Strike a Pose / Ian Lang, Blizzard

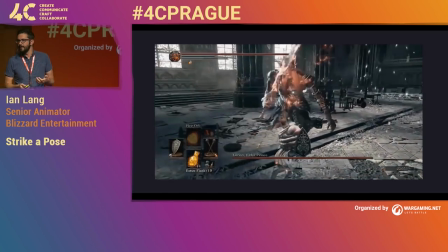And it's not a desire to kind of curl up in the fetal position because you've died a billion times,
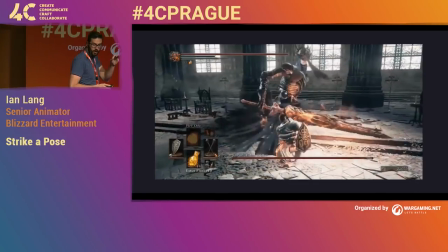but it's that consistent vision across the board, across the whole game.
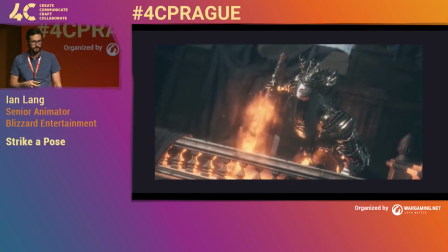And the style is so easy to recall in your minds because it's so unique and so well-constructed. So let's look at one of the other animators on our team.
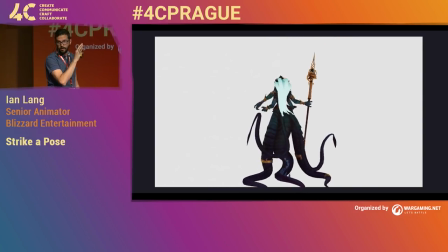Look at some of these design principles in action. This is Kevin Rucker, one of the other animators on World of Warcraft.
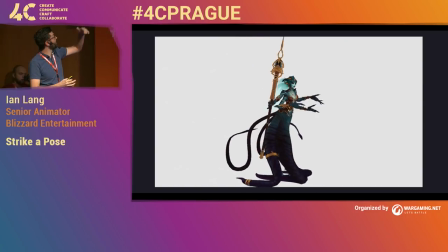And as you can see, the model itself is busy as hell, right? Just arms and tentacles and everything that the character artist could think of.
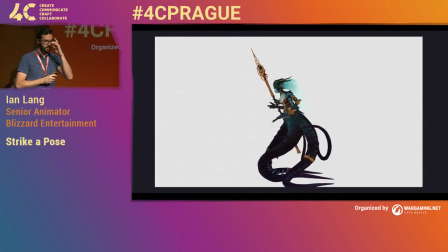But notice how he's careful to ensure we get good spacing between all these parts. It allows our minds to easily digest where everything is.
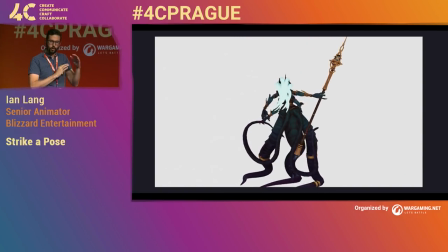And even with all of that going on, our brains don't have to work hard to decipher what's going on, what's what, and what goes where, right?
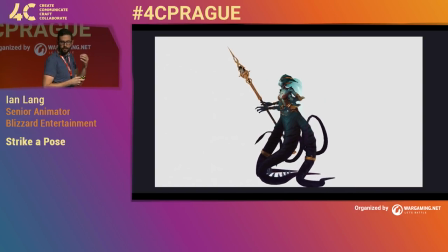The negative space gives our brains a shortcut to that information.
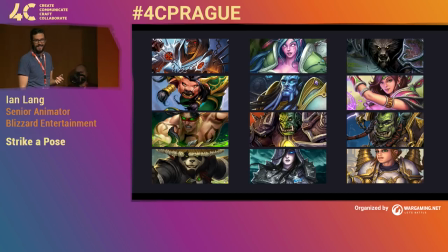So how do we carry these ideas into our own pipeline? Look at these images here. They represent a different class in our game, either a priest, a warrior, a hunter, shaman, and all the rest. Every class needs their own identity, just like they receive different armor sets, different spell build, or a different quest line.
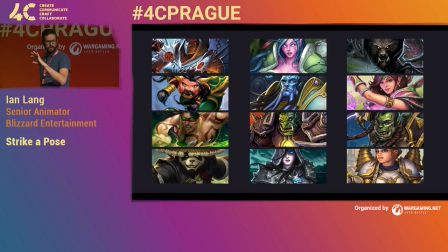The monk and the demon hunters are a great example of that. They're the most recent classes added to the game, and they were able to receive their own unique animation treatment. We realized we wanted to carry that through to our older classes as well. Remember the bathroom signs, the male and female symbols, how distinct they were from each other, recognizable from afar?
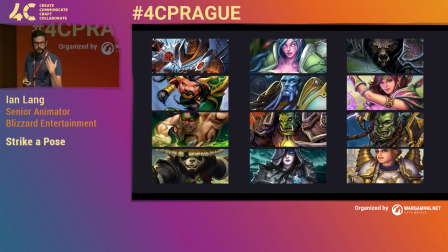Our classes should feel the same way, the principles of space, of purpose, of uniqueness, of primal responses to soft and sharp angles. These will help guide us in developing our class looks.
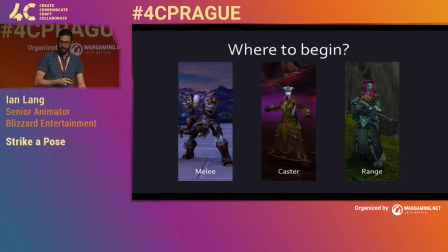Now when WoW was first released back in 2004, there were a lot of limitations to what the team could do. There were time constraints, rig constraints, engine constraints, and most likely many that I'm just not aware of. The team did a really impressive job for what they had at the time, but with the current standards of what we could do with the game and where we wanted the game to go,
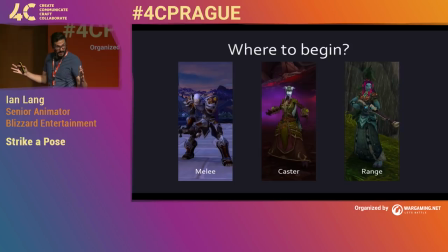we really needed to bring some of these animations up. And since rebuilding all of the animations would probably move our schedule to Christmas of 3038, we determined during our Legion production schedule that we wanted to start revamping and modernizing our melee animations first,
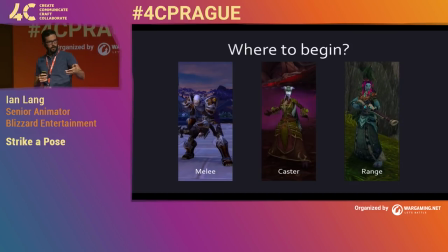as this gave us a little bit more initial mileage. We did eventually get into the caster and range. which you will probably see just a little bit later.
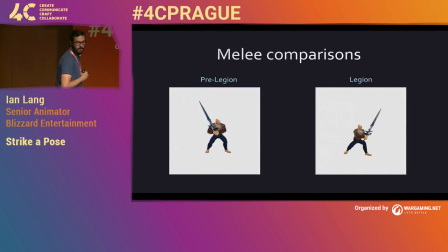Here is a great example of what I mean. As you can see, the impact after Legion is launched is quite noticeable. It takes into account heavy weighting, good lines, nice arcs, sharp posing. There were also a few rules we tried to obey. Every new attack must start in an anticipation pose. The hit frame should be between four to eight frames of the animation.
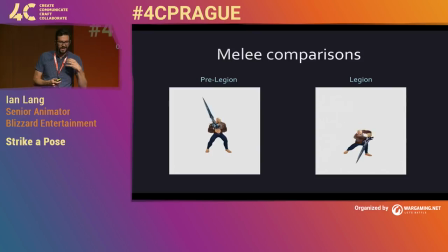The hit frame is specific, at least for our game. When a player hits the spell, we really wanted them to maintain that ownership. If there's too much of a delay, too much of an anticipation into the attack itself, it sort of divorces them from that action.
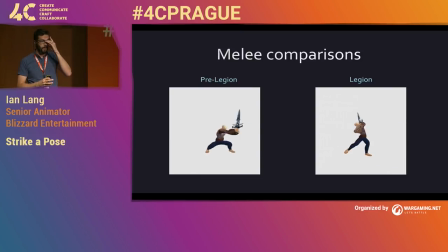And it's also why we want to start in an antic, right? We want to have less of a windup. Which is the legion image right there, we actually start in an antic. We also need to have a follow through that should be a pose that's indicative to the animation itself. And then a return which should be generalized because it might work with a number of different readies.
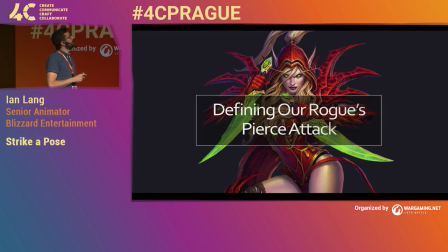So today I'm going to walk you through one of those animations that we did, which is the rogue Pierce attack, the new rogue Pierce attack. Now, before we begin to animate, we, of course, need to define what that class is, right? And in that way, helping to drive the motions forward. It's a pretty rudimentary exercise, but it helps to kind of narrow down my thought process, which is just to give adjectives to it, right?
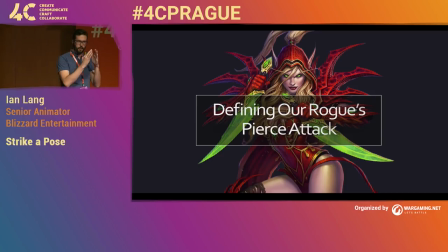Just to kind of help narrow my thinking. After that, I start to back that up with video and, you know, reference either done by myself or found on the internet, which is usually a black hole because you find stuff that you just don't need.
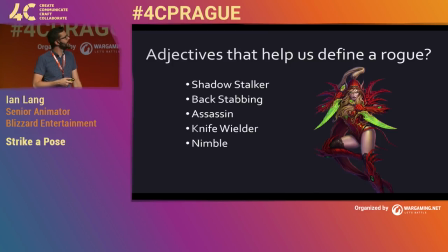All right, so what are some adjectives we could kind of use, right? We've got shadow stalking, we've got backstabbing, assassin, knife wielding, nimble. These are important reminders because as you can see, none of these would work for something like a paladin or a death knight.
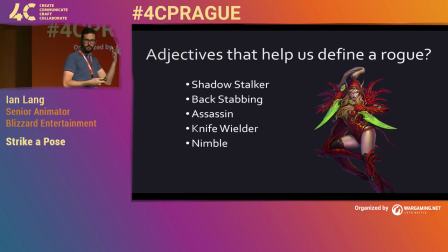And now that we have our adjectives to help guide our process, we begin the posing process, blocking out ideas we want to move forward with.
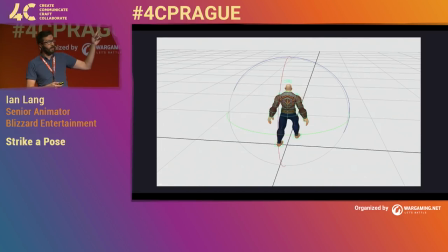And as I start to shift, I mean, I wish I was this fast, by the way. This is sped up, but I wish I was this quick in animating. And as I start to kind of shift and manipulate it around, I start to lock in on some ideas. And at this point, remember, we just want the essence. We just want the essence of what that pose is going to be. One pose that tells us what the hip, the attack frame is going to be.
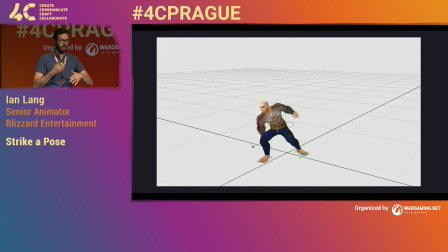And so when I start to lock in on some ideas, here's where I begin to kind of reinforce that with images or videos. And I just want to look for some major points, right? How far is the chest torqued? You know, the line of the hip through to the foot, or maybe spacing under the arm in relation to the chest itself.
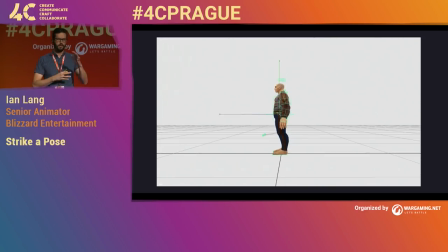After a while, I'm starting to develop some nice poses. Some are obviously stronger than others. But it's just a brainstorming session, just a blue sky session. We're not concerned about good or bad ideas at this point. We can worry about the quality of them later on. We just want to get the ideas on paper, quote, unquote.
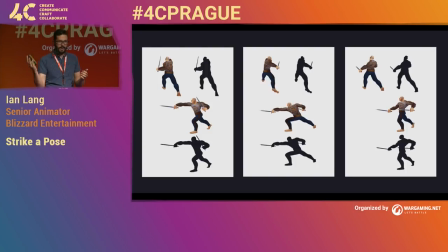So once I have a few unique poses, I get some feedback on it. And this is important for two main reasons, right? It helps to maintain consistency and it gets a fresh eye on your own animation. Every animator has had a pose, you know, that they've been super into. Just like, yes, this one is it. This is going to get me the next big scene.
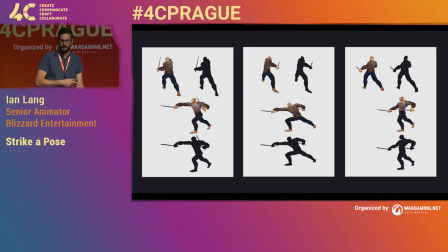But it turns out that it just doesn't work, right? It just doesn't read in the way that you thought it would. So my lead is an old traditional animator, so he's very keen on lines and shapes. You know, we're looking for S shapes kind of arcing through the body. We want nice A shapes in the negative space in the legs. Nice ensuring that clean, powerful silhouette. And it's here that we notice a problem.
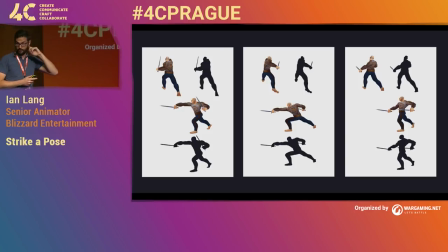Now, everyone take a few seconds to look at these poses. I'm sure you probably already have. See if you can spot the issue. It's not the hands. This is a bit of an engine thing we have to work with at times. So ignore the hand itself. But look at the general pose and see if you can figure out what it might be. Let's put it through a small animation that might help it.
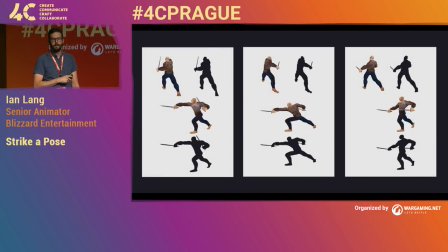Does that help any? Can you spot it? As you can see, the poses look pretty nice and expressive from the side. The profile here we can kind of tell. Except for that last one. I really don't like that last one, but from the side, we can kind of tell what everything is happening.
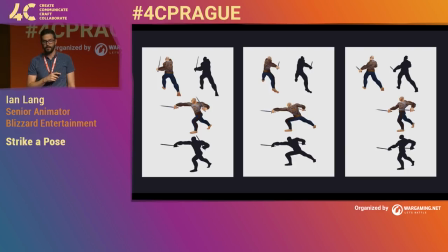But the profile is our second priority. Our first priority is to the player. And what we have here is essentially a box. There's nothing very expressive about it at all. We need a clear visual explaining to the player what this is, what they're doing, and this player view obviously falls at that.
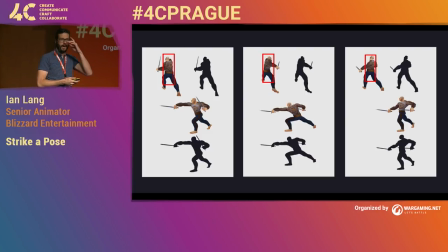Or fails at that. And this is why I personally love silhouette mode. I have this as a hot key. I just go into silhouette mode all the time. It strips all that detail away that lets our brain fill in the gaps of what something might be. That way it allows our brain to recognize, oh, is this pose working instinctively or is it not?
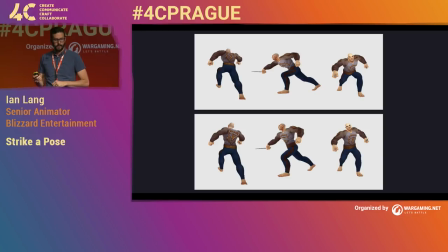Intuitive logic. So we need to solve the issue of that narrow silhouette. We begin to break the arm out of that volume. It does require a bit of a stance change to accommodate that action, but as you can see, it really just doesn't work at all. You know, forcing the shape changes and weakens the pose as a whole.
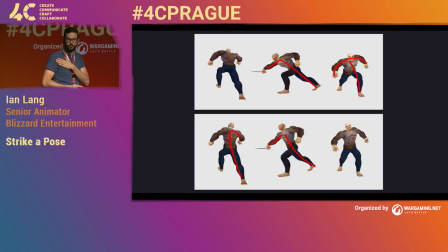The force being pushed off the foot abruptly stops at the shoulder, something you wouldn't see in a pierced attack. And the images on the right show this sort of sagging shape, almost like an anchor, which I think is pretty appropriate because it really just feels very heavy. And that kind of fails that nimble adjective we used earlier. They lack a quickness to them.
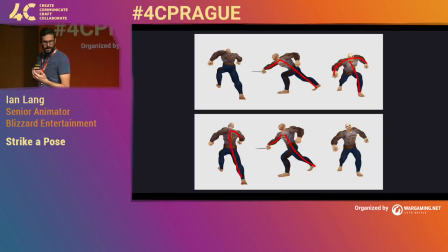And we do need a different approach. So at this point, we kind of hash out what we're going to do, some sort of change that we're going to do to it. And we decided to physically move the model outside of that expected volume of action, that sort of immediate where the player is going to be.
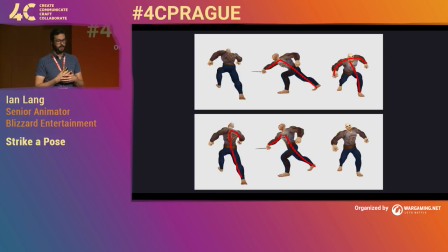And for us, that's a bit of a change in the context of our game because most of the attacks occur in the small volume restricting most of the movement to the area. We try to stay within it to maintain some integrity to the engine as deviating too far might cause gameplay or design issues.
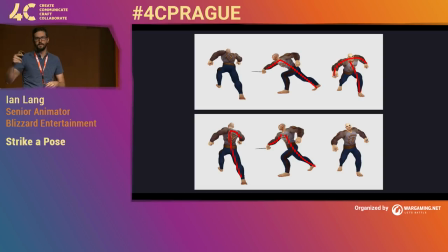Imagine being near a cliff and you do this and all of a sudden you're Wile E. Coyote off the cliff there.
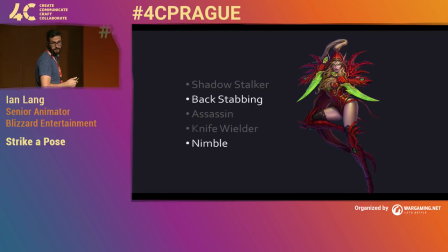So doing so also offers a second benefit. Remember these two adjectives we used earlier? Nimble, backstabber. These are traditional rogue attributes.